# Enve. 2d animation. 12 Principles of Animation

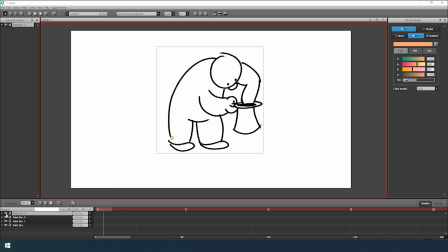The person takes something out of the hat, but if we paint everything again, then this time everything will remain as obvious.
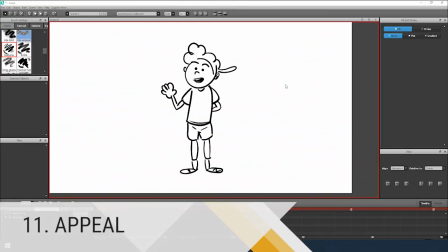The second pose is better than the first. Appeal. This object is related to character creation.
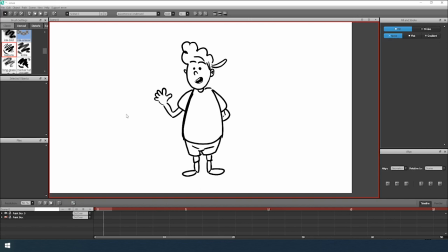The main idea is to keep your character as interesting and personal as possible.
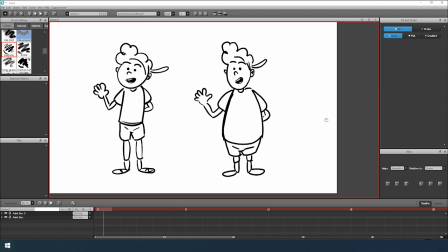Here a comparison of the two characters. Staging.
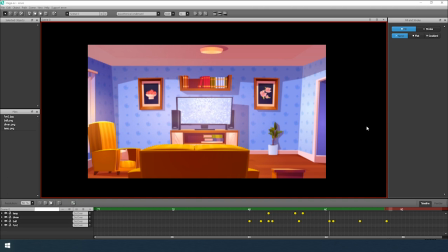The principle applies to staging a shot. Not very interesting.
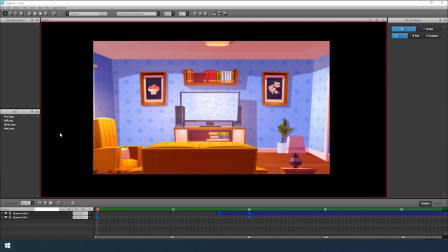Now the picture has become more interesting. We have put the accent on the right point.
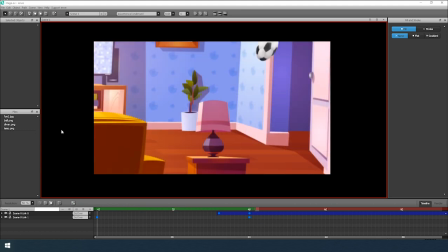Well, that's all for today. Thank you all and take care of yourself.